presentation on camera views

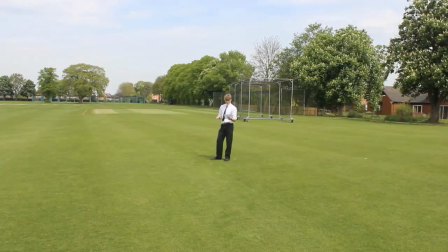0:04 This is a wide shot, sometimes called an establishing shot. People look small.
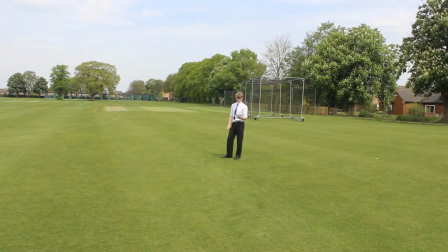0:10 It is often used at the beginning of a film or program. This tells the audience about the surroundings and sets the scene.
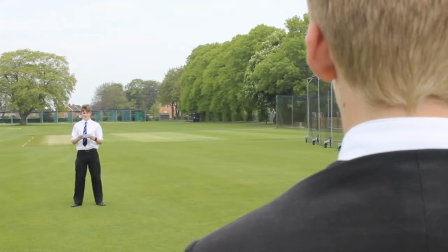0:18 If you shift the focus like this, the
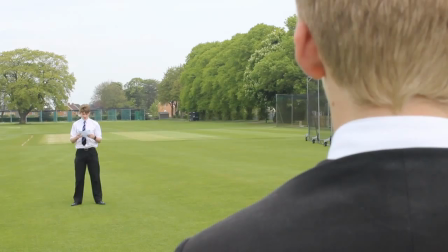0:25 medium shot shows
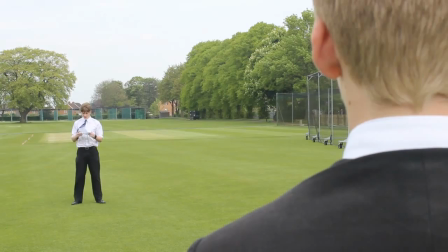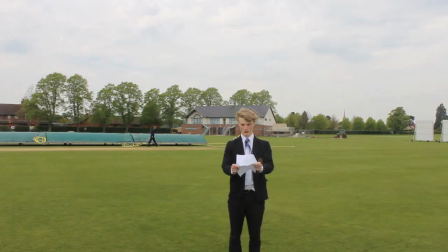0:31 you what they are doing. For example,
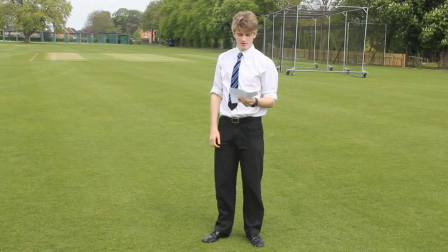0:48 the person's reaction to what the subject did. This long shot lets you see the person prepared to toe, but you can still see the surroundings.
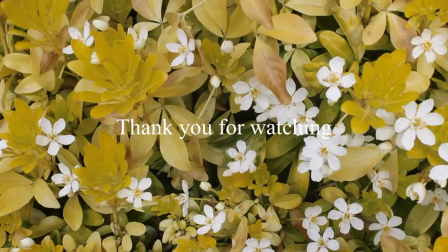0:56 An extreme close-up is useful to convey emotions such as anger and fear.